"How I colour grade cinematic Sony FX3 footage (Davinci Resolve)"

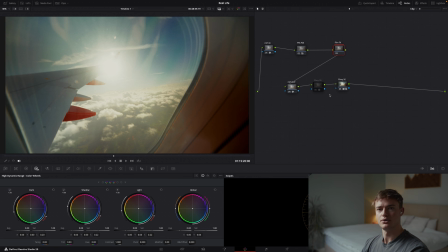(20:57)
As well, what you can do with this node structure, which is quite cool and something I did for a while, is just use the Kodak 2383 LUTs built into Davinci Resolve.
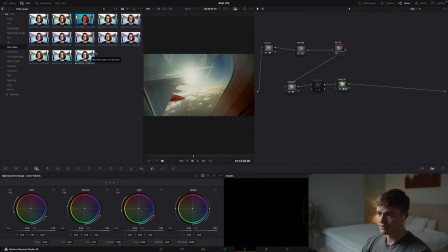(21:08)
So if you have a look here, film looks, you've got all these inbuilt film stocks. When you hover over them, they look a bit crap. That's because they need a certain CST mode, which we can have a look at later,
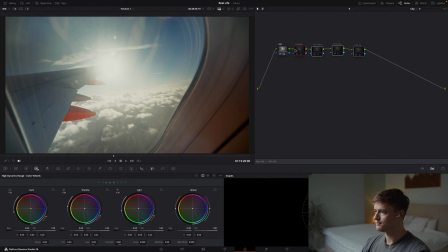(21:21)
but for now I'll just grade this the way I would do usually. So first things first, let's go for exposure.
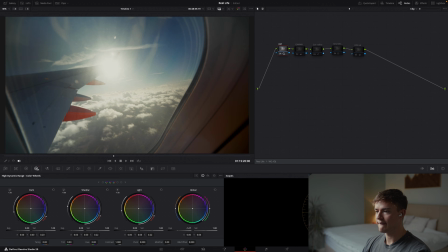(21:30)
I kind of want to bring it down to a point where this looks nice.
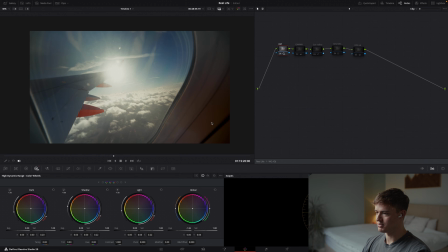(21:36)
I don't really care so much about the crushing around the window, because that almost further draws your eye into the image. And we've still got quite a lot of pop from that sun, which I like.
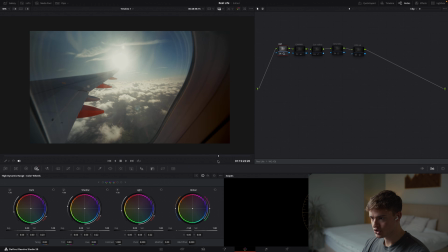(21:53)
Yeah, so it's dark there, and then still getting a nice amount of light coming through. Bring it up a little bit more. Okay, cool. Gamma. Let's reset this. It's usually what I do every time. And just navigate round. Just kind of swinging in circles. Okay, instantly. I love the way this is looking. Up into this golden kind of...
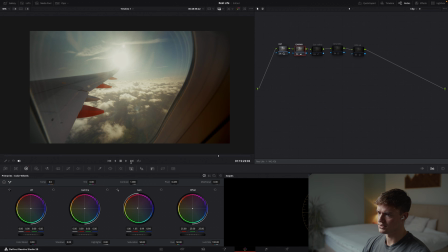(22:14)
Oh, yeah. Yeah, that is sweet. Look down here. That is incredible.
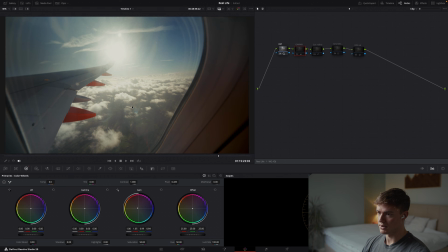(22:20)
Love that. Love that already. You can see where we came from. Pretty blue. Not great. And now, yeah, it just warms everything right up. Color refine, again, it's just these curves.
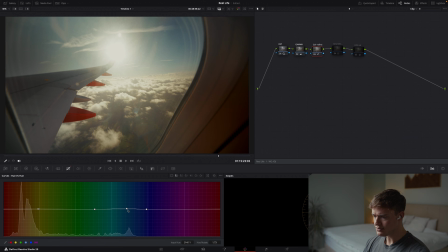(22:35)
Don't even know what's going on with that one. We'll leave it. So here we got an attempt to push some teal into the image.
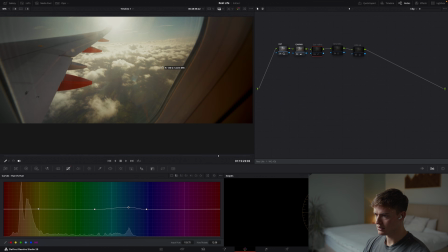(22:43)
Seems to be doing a little bit up in the sky. Seems to be adjusting this as well, so maybe I've got a saturation.
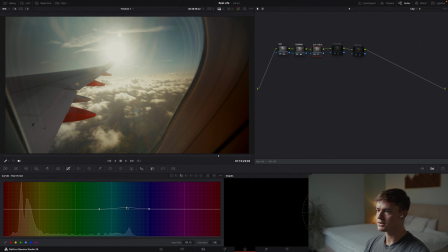(22:52)
Yeah, not too sure what's going on there, but okay. I quite like, I think the sky's quite blown out.
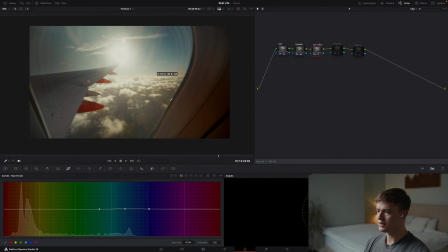(22:59)
Maybe just dropping a bit more teal in there could be quite a cool move. That's really desaturated, but that looks pretty cool. Look, we might not be replicating perfectly the image I had before, but oh man, this looks awesome, I think.
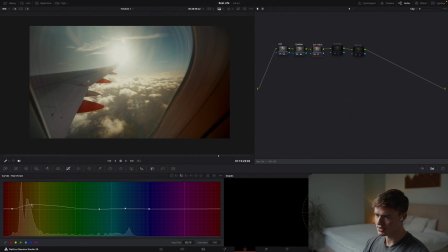(23:19)
Just control those reds a bit more and just try to boost the saturation on the orange light kind of coming through here. If I should get rid of that, oh yeah, and reinstate that, and then reset that, and reinstate that.
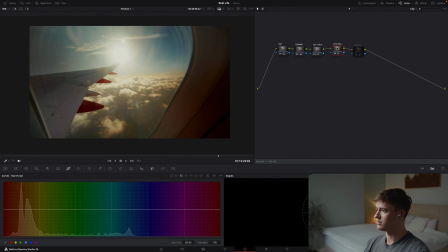(23:34)
That's looking pretty cool. Pretty cool. Okay, this saturation node. You know what? Image looks great. I'm gonna leave it. HSV.
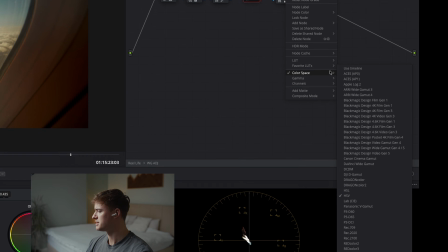(23:45)
Oh yeah, for this node, by the way, it's just the color space set to HSV, which is hue saturation.
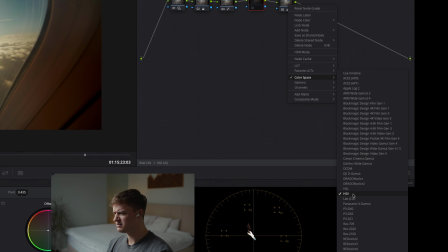(23:53)
Hue saturation value? I'm actually not too sure.
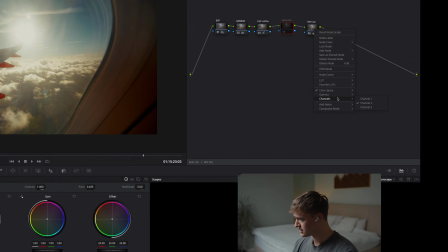(23:57)
Anyways, if you set it to that and then disable channel 1 and 3 and just have channel 2 on,
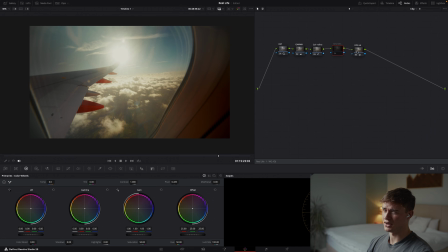(24:02)
you're basically just adjusting the saturation, but in a weird color space, and that just gives you a cool filmic saturation. I explained it earlier. Anyhow, let's see if this is gonna benefit us. Looks okay, but just worried we're really kind of pulling the image apart now.
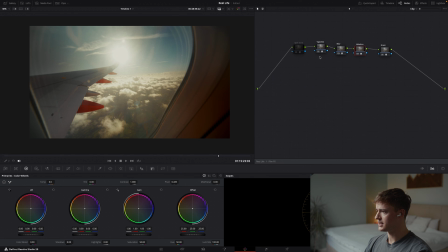(24:22)
I'm gonna say no, just leave it. Okay, let's go into the filmic effects. All of these are on by default, but let's just start with split toning. That's really messing up that, so I'm gonna leave it. Vignette, I think we could probably even go more vignette, to be honest.
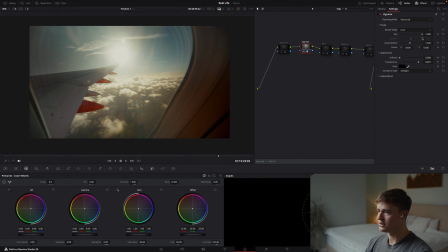(24:39)
Like, it's quite an ugly way to do it, to be honest. Oval. If we increase the softness a lot, there we go.